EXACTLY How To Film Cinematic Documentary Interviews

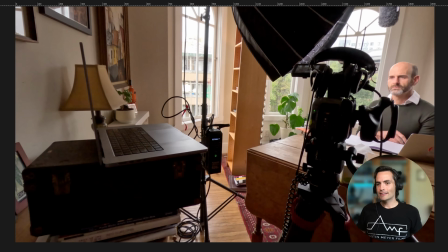20:27 I believe she was in London, and they do their final prep before the interview.
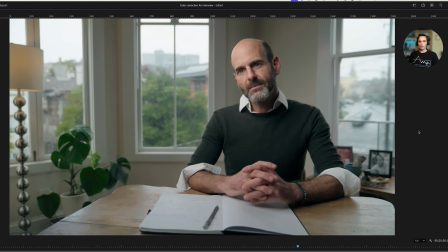20:34 And after all that, here is our final frame. This is the A-cam. As you can see, we're about at eye level. You can see all the set decoration, how everything came together, and how we're using the windows as a nice backdrop as we can kind of see into the city behind him.
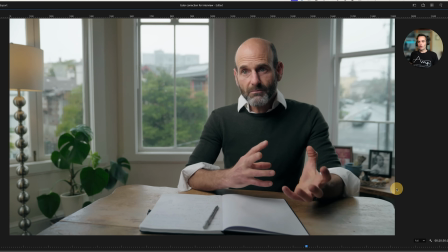20:53 But we're also not losing that personal touch. We have these kind of photos, this little altar, presumably of someone from his family. We have a nice little balance in our frame of using this lamp and using this plant to balance out the
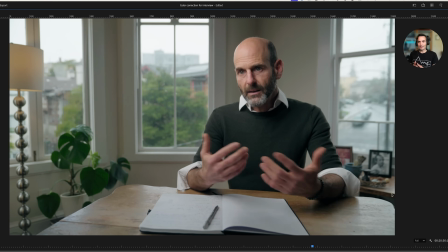21:09 frame with our interview participant here, using that rule of thirds with his eye,
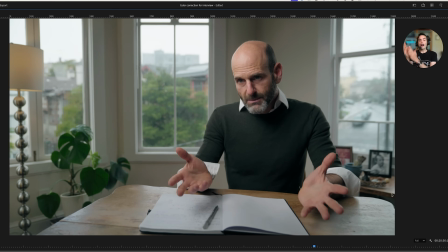21:15 again, on that kind of crosshair of the thirds.
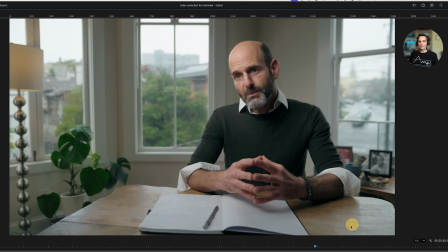21:19 The other creative decision you'll see I made was to have him keep his notebook open here. That was inspired partly by the reference image that we saw earlier, but also inspired partly by just wanting it to feel natural,
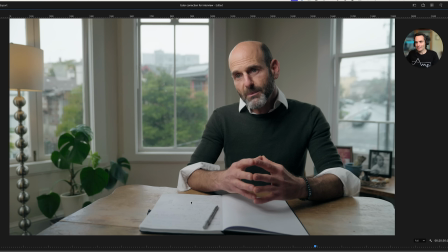21:33 have him feel like he has something at his desk if this is where he works from home. So it was a little bit of bringing that office feel kind of into this living room environment for the interview, making it feel it's a clean frame, but it also has that casualness of like,
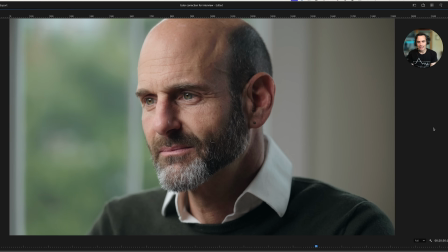21:49 yeah, there's a book on the table. And here we go. We have our B camera, our tight angle, and I really like the way this turned out. I think a couple neat things are his eye color, these kind of deep green, bluish turquoise eye color that kind of blends nicely with the backdrop of these trees through the window.
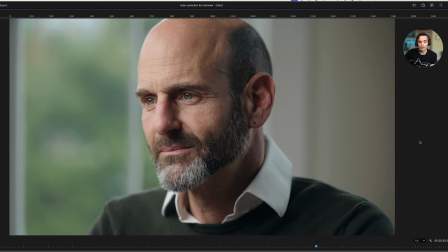22:08 And I ended up making the decision, unlike the reference frame, I didn't shoot that B camera looking down at him. I thought this presented better, so I ended up going a bit more eye level,
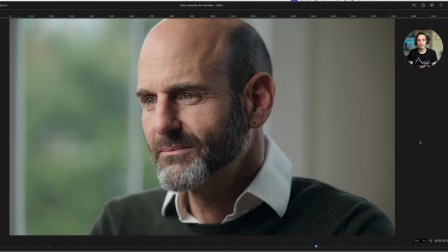22:21 a bit more consistent with the framing of that A camera, and I think it turned out really nice.
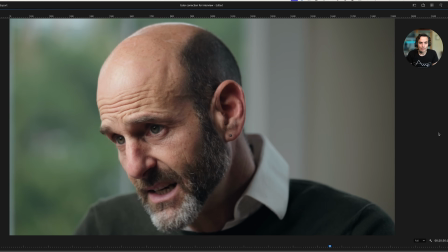22:28 So you'll see that I did end up shooting the interview short-sighted, so I did match that stylistic decision of the B camera, so there is more space behind him than there is in front of him, and I think that matches well with the style of the series that they sent over my way.
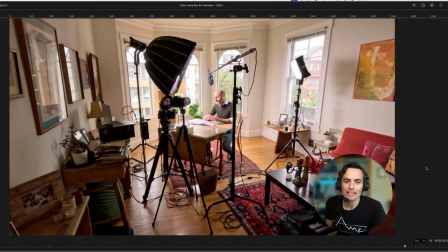22:46 And here we go, the full behind the scenes of the interview in action, all the gear, all the setup,
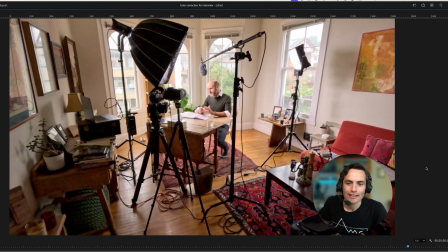22:54 all the turned inside out living room that I did to get those frames to look like you just saw.
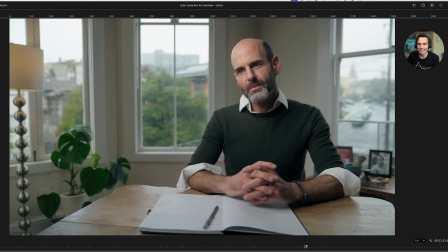23:01 So there you have it. One more look, the A cam, the B cam. What do you think? Let me know in the comments, unless you're gonna tear me apart. Don't do that. I'm trying my hardest, everybody. That's a wrap. Well, actually, I gotta haul all that gear down 3 flights of stairs, but good day, good shoot. Hope you all enjoyed that walkthrough of the interview setup. I'll see you next time. Until then, go out and tell some stories.